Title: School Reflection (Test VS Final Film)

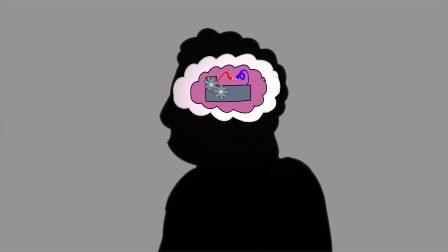0:00 I initially reanimated a handful of scenes from the original School Reflection film as a warm-up practice for creating the finalised animation,
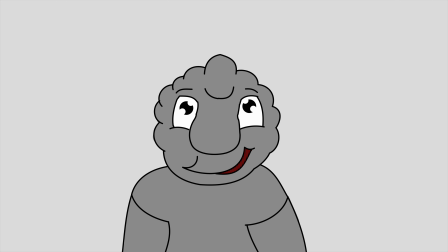0:08 but while doing the test animation, I noticed that there was an inconsistency with the drawings done with the main lead character,
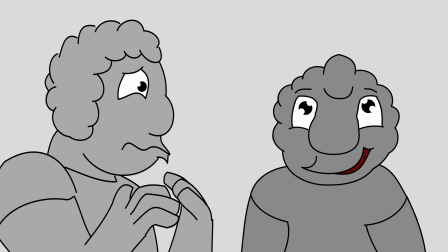0:16 with each sketch not truly resembling as to what came before it.
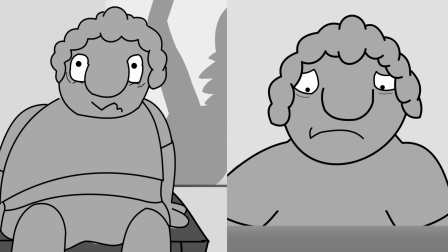0:20 So I decided to redraw and redesign the character to make him seem far more refined, and to create a model sheet for reference.
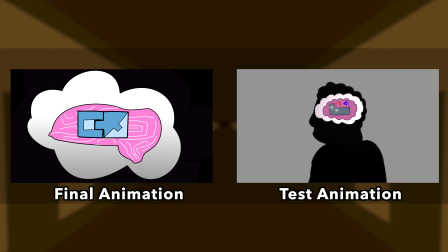0:28 The idea of representing this to what autism was by a diagram was first realised here.
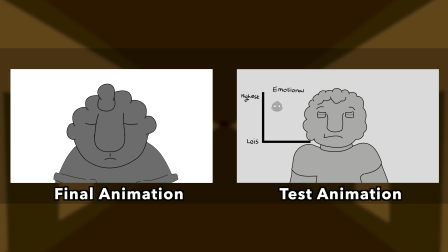0:32 You can tell with the new design, there's far more less lumps for the main character's hair.
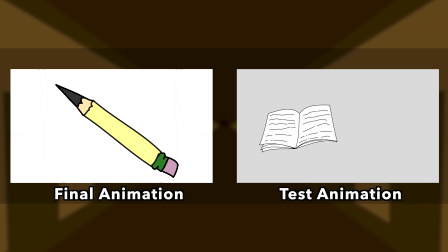0:37 This shot here, where we see the pen being scribbled out,
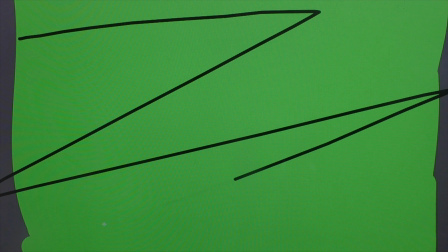0:40 I originally filmed the scribbling out portion with my camcorder on my computer monitor, then keyed out the greenness.
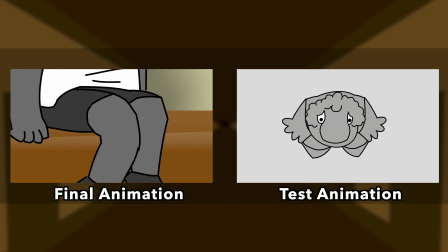0:46 The final animation was done by screen record. This PE scene, along with many other scenes, was simplified for the final animation,
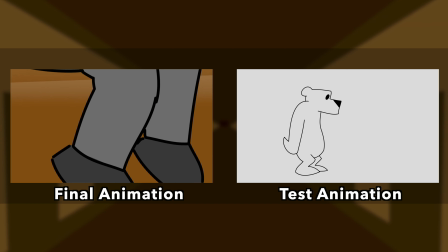0:54 mainly due to a lack of time to include all those drawings in, but the scene still largely works without those sketches.
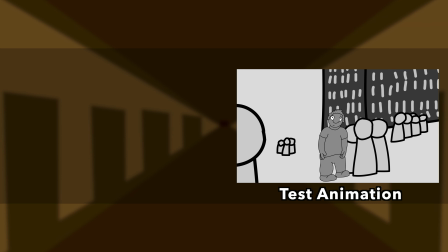1:00 One of my favourite animated shots that had to be left out from the original School Reflection film was a segment where the young autistic lad looks out on the playground,
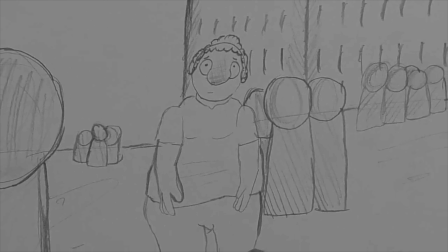1:09 feeling left out, with everybody in their own little groups.
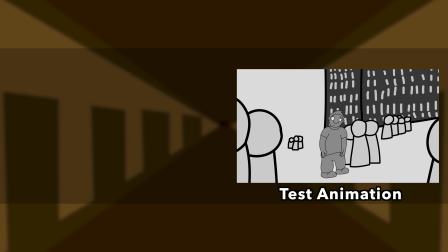1:13 The reason why it wasn't included in the new film, it was because I wanted to focus the relationship between the young lad and the school teachers.
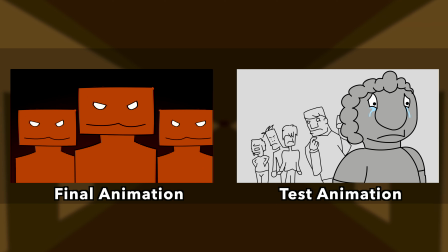1:21 Design of all the extras was simplified as well, as just being a basic uniform shape, making it look like that the lad doesn't fit in this class system.
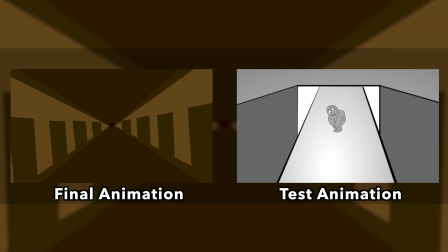1:29 Instead of all the colours being a shade of grey, I decided instead of the school being different shades of grey, it would instead be shades of brown to make it feel far more dirty and lived in,
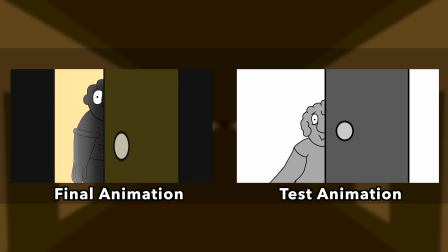1:38 to make the boy stand out.
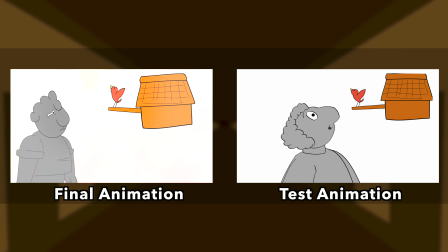1:40 Images and animation elements were recycled from the original test reel to mainly save on time, but the teachers that you see in this animation,
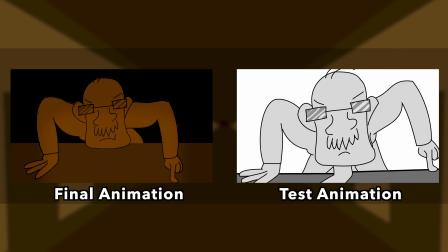1:48 they have a little bit more movement in order to keep the updated standards of the new movement and animation,
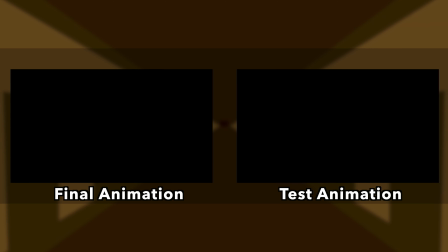1:54 as things in the test reel were a little bit more stilted than they are now.
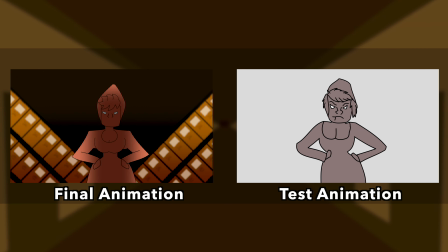1:59 I really wanted to push the envelope of making the stressful scenes very dark and creepy.
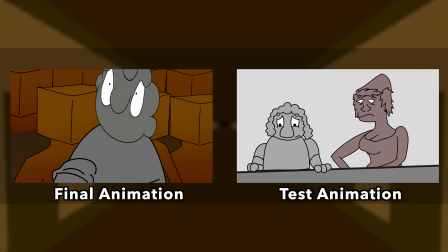2:04 The test animation was the first time that I tried to redesign Mrs. Sugar's look to make her seem far more intimidating and scary,
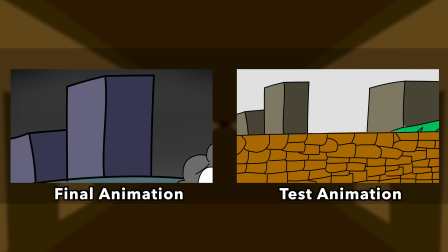2:12 so I gave her messy hair and a seductive look.
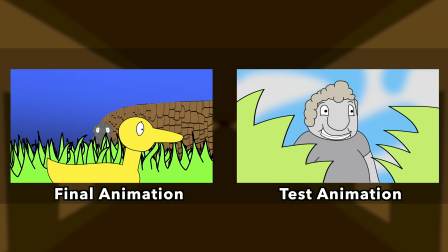2:14 The animation for the ending was one of the very last things that I animated, so there's a lot of recycled animation borrowed from the test footage.
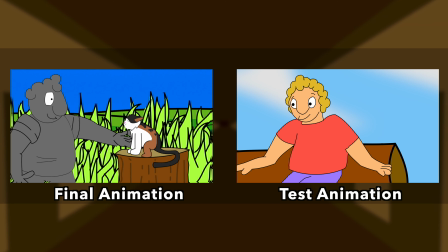2:22 You may also notice that the young lad is actually coloured in for once, unlike the rest of the film. The reason why I didn't retain this for the final film was because I felt like that the test design looked a bit too garish for my liking, and I couldn't think up of a solution that I was happy with, so I just left him grey,
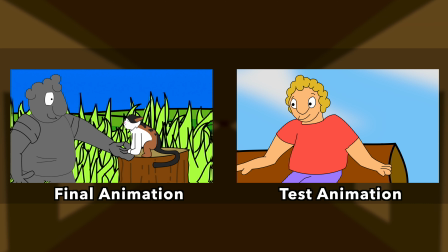2:38 but hoped that the colourful backgrounds would have made up for it and the positive message.